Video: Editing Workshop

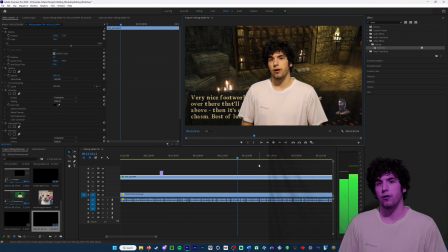So anyways, back to ultra keying, which we were talking about. With the dropper, again, it might be you got to adjust it,
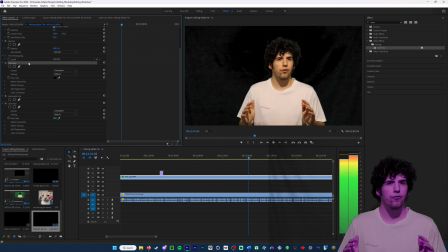and then it might, on this one frame, when you pause it to do it, it might look perfect.
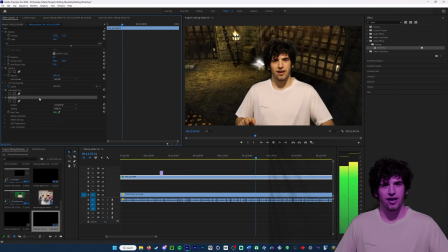You might not have to do anything. Then you press play, and the next frame it's blotchy and dark.
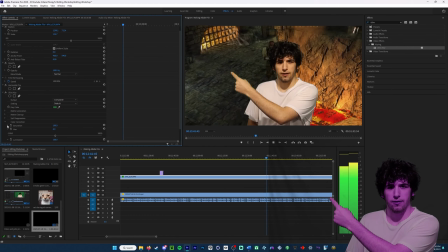Well, I'm going to show you a trick. On the side here, when you click back down on ultra keying, and you see all those different options, what I do is I start from the bottom,
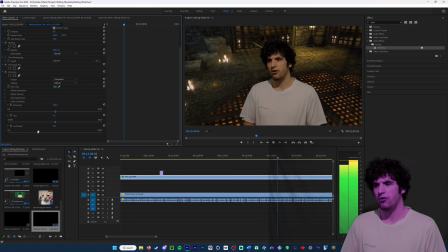and I read what it is for, if it's like, shadow, contrast, brightness. You got to tweak it. It's going to be different every time. And for my final, I had to cut it up because my green screen, it was a little all over the place, and I got to reshoot some stuff because it's not usable.
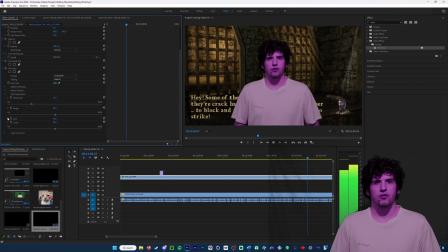If it's not savable to where it looks clean, like even if you have a little tiny hue around you,
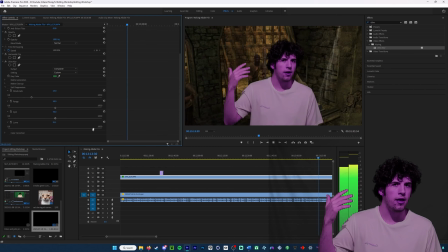especially around, like my hair's a little like frizzy right now, so when I go to ultra key, that's going to be a little annoying. I'm going to have to probably cut it up a lot to do it. But you just got to take your time.
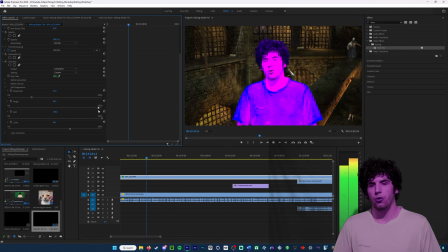It might be a little tedious, but it'll look good. It'll look really nice if you take the time.
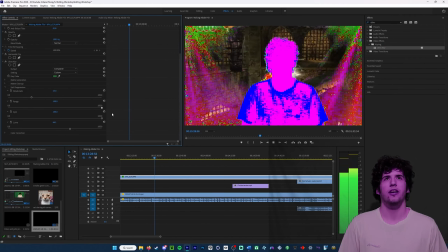I mean, the biggest thing to start is setting up your light so there's no shadow behind you.
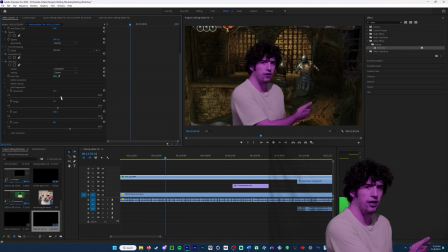Because if there's shadows and you're removing a color, because your shadow's like contrasting on the green, it's going to think, oh, this is a darker shade.
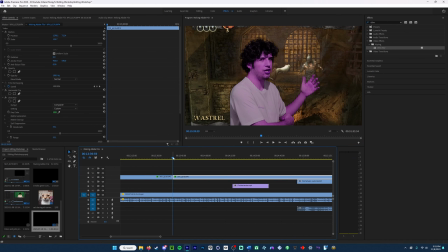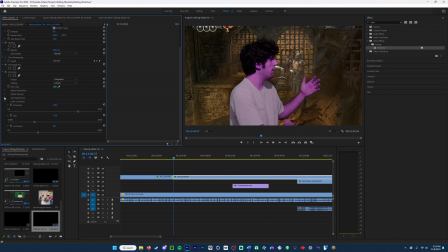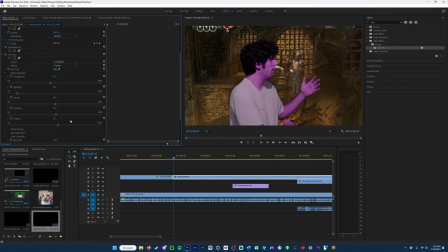All right, I'm cutting in here. You can see how I cut it because it stopped looking good. See how that looks really messy? That means it's time you have to change the settings again. As you can see, I changed it from 1 second. You can see the curtain in the back, especially over here.
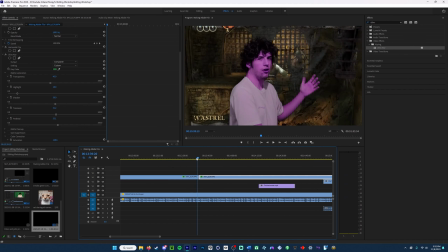Now you bring it back, and it's gone. You can see like that whole wave is just completely gone now. Now, it might look good here, but if I just skip ahead, it still looks good over here, but the main point with this is that's like the biggest thing is, now you could see me on the side before I started talking.
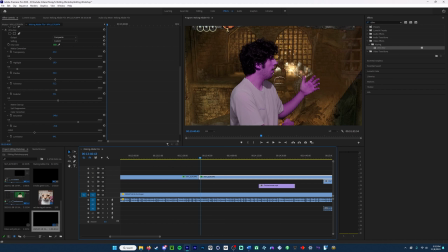You just got to flick it back and forth until you know it looks good. It's different every time. Like, you can't predetermine settings. And I like to make myself a different color because it's fun. And also, it actually helps a lot with what color,
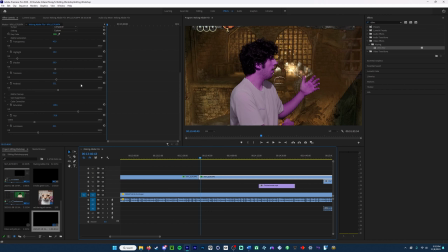with how the green screen works and what color it's trying to key out. So if you do like, it always makes you pop too, because now it looks like I have a nice little drop shadow around me, so you can see it's dark there, especially with an actual shadow.
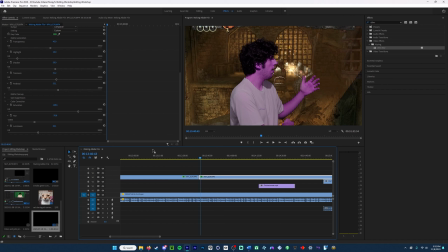It just looks nicer because it's preserving the black, and the black outline around you makes, like, it just looks a little nicer. And also it's fun. I mean, if I was watching a video and a guy was like purple, it's more entertaining.
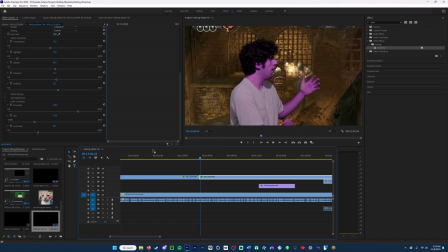Obviously in your movies, unless you're on like an alien planet or something, I don't think you're gonna be using it, but I use it for when I make videos, just doing whatever, because it's more fun and interesting. And it's gonna only cut out a lighter version, so that's what makes it splotchy. That's why, like, when we had our lighting setup, workshop, they stressed how important the key light, backlighting, if you want to do that, 3-point light system. I only have one light right now, and it's directly above me. 3 zip ties to my basement. I guess the wood paneling of the basement. So you got to make do with what you got.
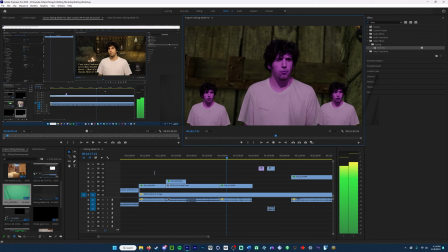But lighting is incredibly important for this.